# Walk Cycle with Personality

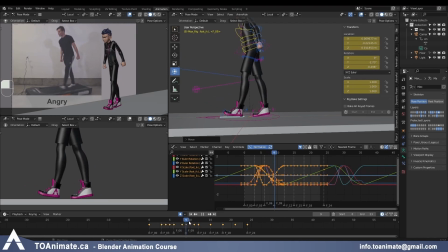(62:22)
And yeah, it kicks up nicely and then it goes down. Through here, when I'm looking at that same foot, here it feels like the angle is the same on frame 0 and on frame 1. So I might actually need to start lifting it higher off the ground here.
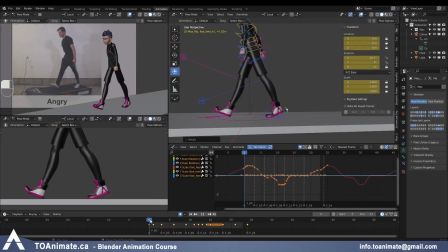(62:45)
Because I also want the knee to start bending here. Higher, higher, and higher. And that works fine. Maybe we can start helping it just a little bit more.
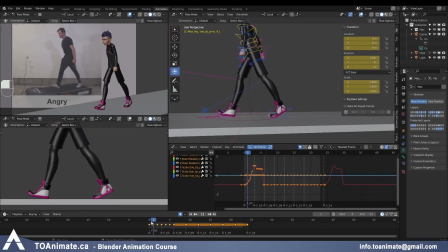(63:05)
And now scrubbing this, it feels a lot better to me. And just like before, I don't want to do this on the other side.
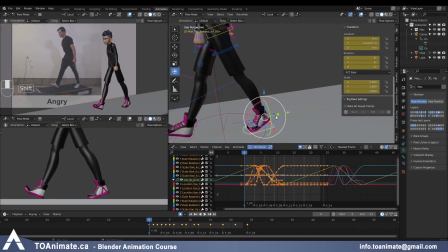(63:13)
So I'm just gonna grab everything that I think I have moved, even the ones that maybe I haven't,
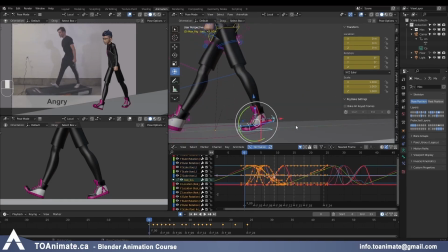(63:19)
but doesn't hurt taking those with me just in case, and copy it to the other side.
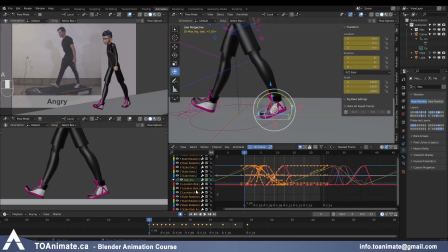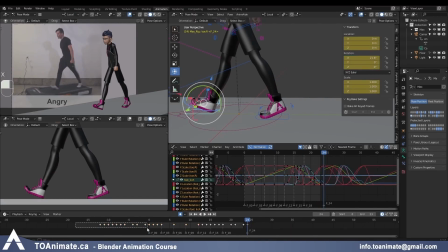Okay, so I feel like the feet, they look a lot better. They don't feel like they're being pushed too far back anymore compared to how they were before. And something else I've noticed about this particular walk cycle is that the arms aren't their
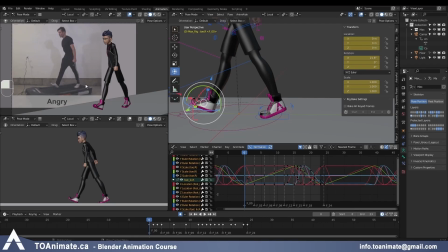(64:03)
widest from each other on the passing position like we would do if we've just followed that animation formula, but they feel like they're offset by a couple of frames. So when you look at it around here, this arm,
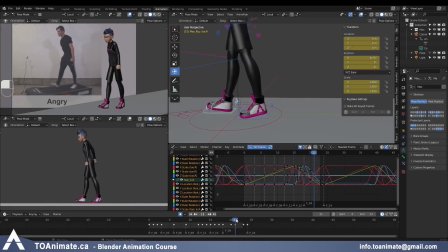(64:20)
it starts going forward, it hits the extreme around here already, and then it starts going back before the foot even hits the ground. Can you see it? It's very subtle, but it's already going back. It's not going forward anymore, but the foot hasn't hit the ground yet.
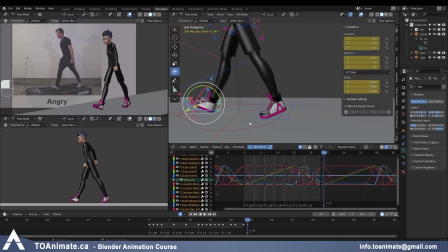(64:38)
So I'm thinking that we should do that as well. It will be kind of interesting.
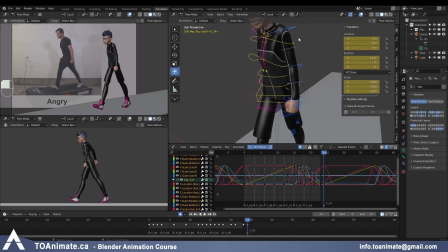(64:44)
And we're gonna grab both arms.
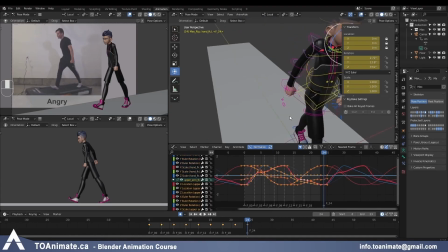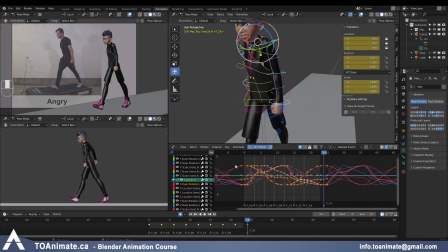(64:52)
And just everything on them, we're gonna grab it and do GX minus 2 because it's gonna happen before, it's gonna happen sooner. So it looks more interesting. I feel like it matches what's happening on our reference video more.
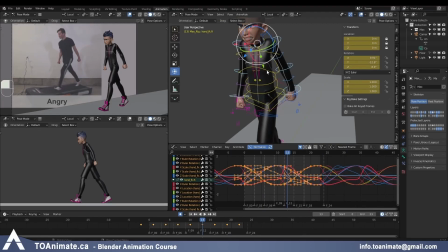(65:11)
But now, because we have the arms swinging sooner, this rotation Y on the chest should also be happening sooner. And we can either do 2 frames as well, or do 1 frame, and that way we're actually offsetting the chest both from the body, but we're also offsetting it from the arms.
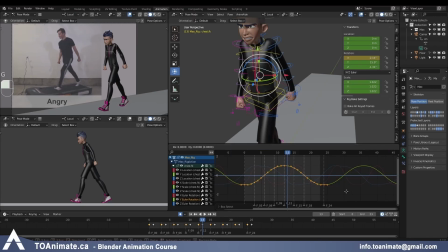(65:31)
So maybe we'll do GX minus 1, and that way, again, there's just a little bit more texture to the shot where body parts aren't reaching the extreme position at the same time. So I think that's pretty cool. And we didn't actually bring the shoulders with us when we moved the arms, and we should. They are the ones helping us create that little pendulum.
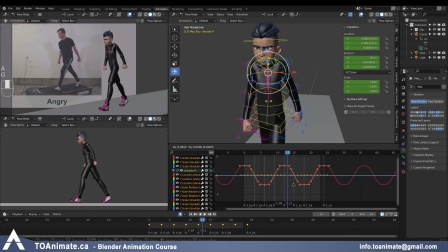(65:51)
So I'm gonna grab both shoulders, all the keys, GX minus 2, because they should match with the arms. They're directly affecting them as opposed to the chest that's following. And that's okay if it's just offset by 1 frame less.
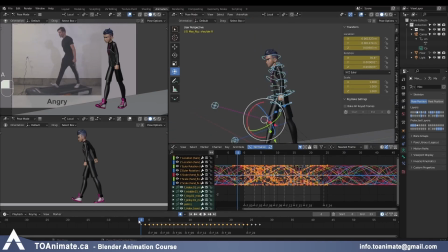(66:04)
So now if I grab everything, we can see that we don't have keys just from frame 0 to 24 anymore.
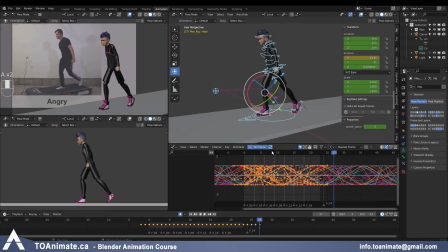(66:11)
We have keys happening before and after because everything is offset by 1, 2, or even 3 frames when it comes to the head. So now you don't want to actually delete these frames.
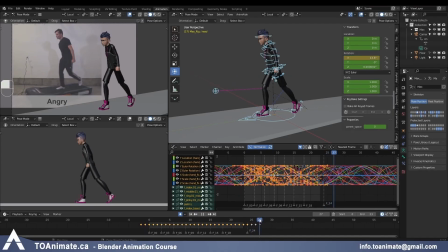(66:22)
You want to make sure you have them because they're part of the loop, but you just want to make sure, for example, on the head here, on the X rotation, since it's offset by 3 frames,
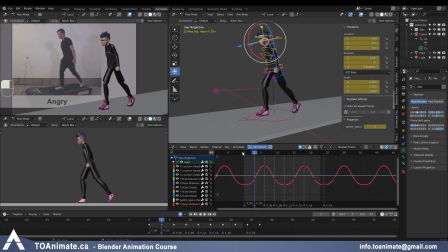(66:36)
the first frame should also be offset by 3 frames. You shouldn't be adding a key to 0 because now you see what happens. You're messing up your loop. So your cycle should always be 24 frames long on all of these different controllers because our animation is 24 frames long.
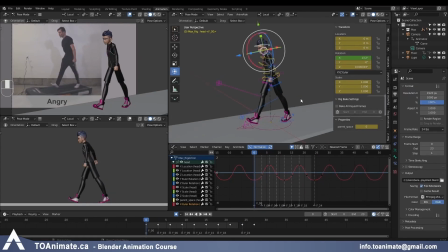(66:52)
So I think at this point it would be a good idea to actually play blast our animation. So make sure you set everything up on your computer the way you should and
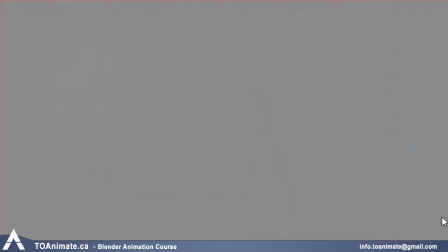(67:03)
go to view and viewport render animation, and it's gonna render out our camera view.
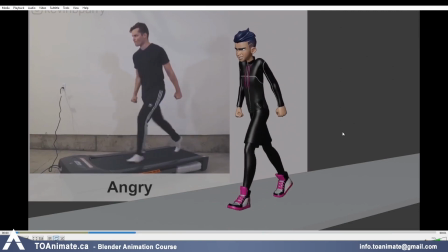(67:10)
Okay, so we're not really getting too many knee pops in this case, but I'm gonna still show you what you would do if you are getting knee pops.
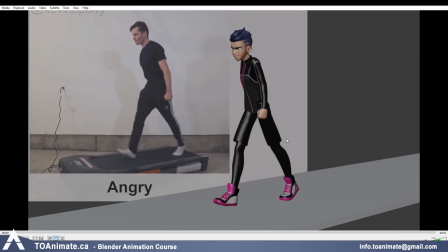(67:17)
And we're also gonna look at what the arms would look like if the shoulders were a lot lower.
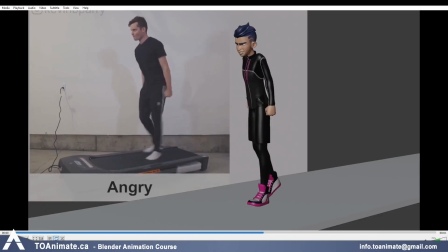(67:22)
Actually, I'm still curious what that's gonna give us, and maybe we're gonna like it more. We'll see.
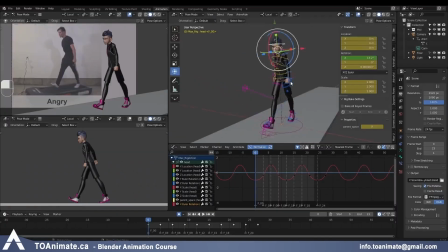(67:27)
So let's do the shoulders first because that's an easy one. Let me just grab one shoulder and use the symmetry tool, and I'm gonna use the Animate add-on to do that just because that's the easiest way I can think of,
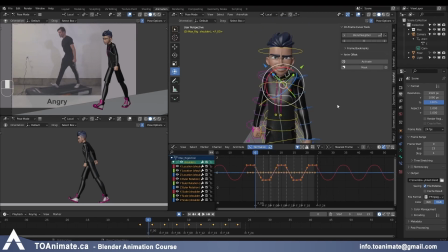(67:45)
and it's free so anybody can use it. I'm going to make sure I say it in case it crashes. I'm going to activate the add-on and I'm just gonna bring the shoulders down like this.
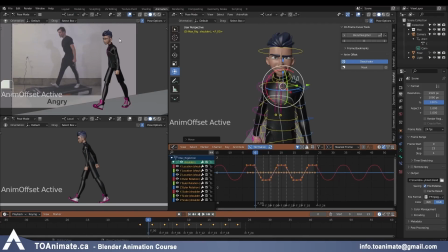(68:01)
Which I already don't like it because Max's neck looks really long like a goose, but you know, just out of curiosity. And I'm gonna deactivate the tool now. So basically what it does is you change the position on 1 frame,
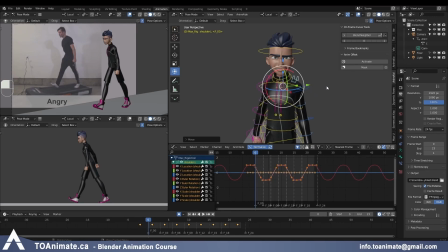(68:17)
but it globally changes the curve throughout the animation. So you don't have to basically be adjusting every frame. Yeah, so now it definitely looks more like a reference because his shoulders are being pushed back, but it also looks a little bit silly in my opinion.
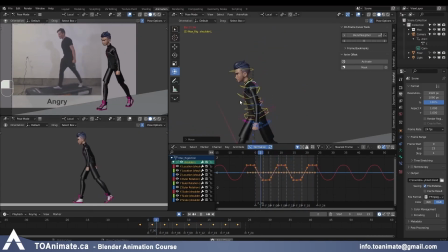(68:36)
So I definitely do like the shoulders up more. So I'm just going to undo that, but it's good to see what that would look like. And let's talk about the knee pops a little bit. So knee pops can happen easily.
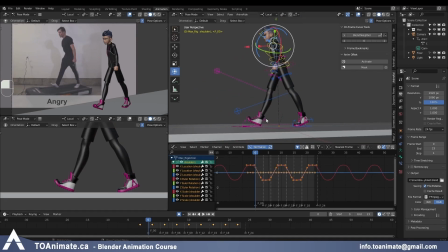(68:51)
Let's say your heel right here. You know how we made it higher on our pose before the stride, and then it's lower here because it's hitting the ground. And that's what the reference is telling us. But let's say, oops, let's take off the symmetry tool.
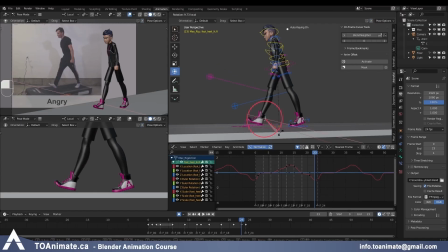(69:09)
But let's say I don't have my heel as high on my pose before the stride as the stride position. Now what's gonna happen is the leg is a little bit overstretched. Then it hits the ground and then it abruptly changes direction.
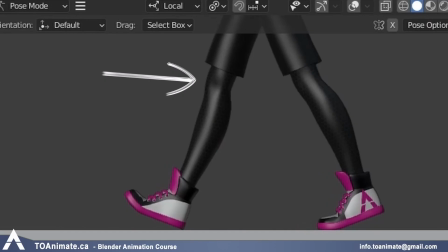(69:27)
So basically it was straight through here and then it pops. Luckily we don't really have knee pops right now,
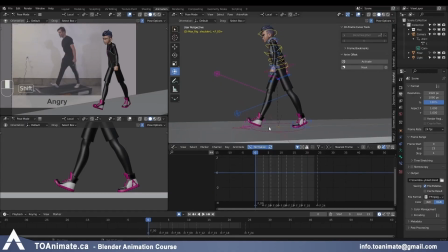(69:34)
And I think that's because we have a good ratio of how high our pelvis is on this stride pose and how high this heel is and everything else. So if, let's say, your pelvis is higher on this stride position,
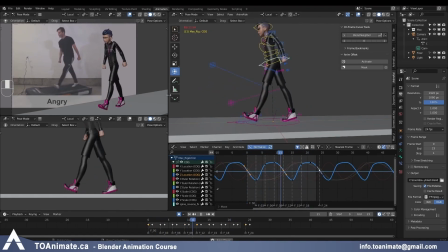(69:53)
then you can start seeing these pops happening in the knee, right? And when you're looking at it, it pops every time he goes down. And you don't really want that. So basically, this is where you start massaging your animation. So maybe your cog needs to go lower, right?
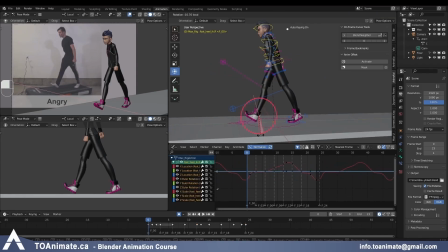(70:08)
And maybe you need to start pushing these heels a little bit higher just so you don't get that pop. And also what really helps in this case, I think, is that before the stride position, we have the heel a little bit higher, which we based off of our reference here.
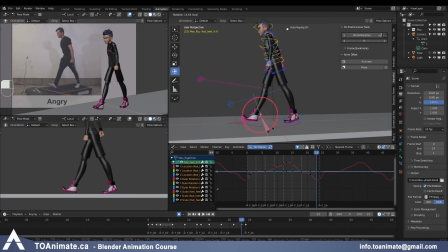(70:25)
Because if it's lower, then you can see the leg starts getting stretched.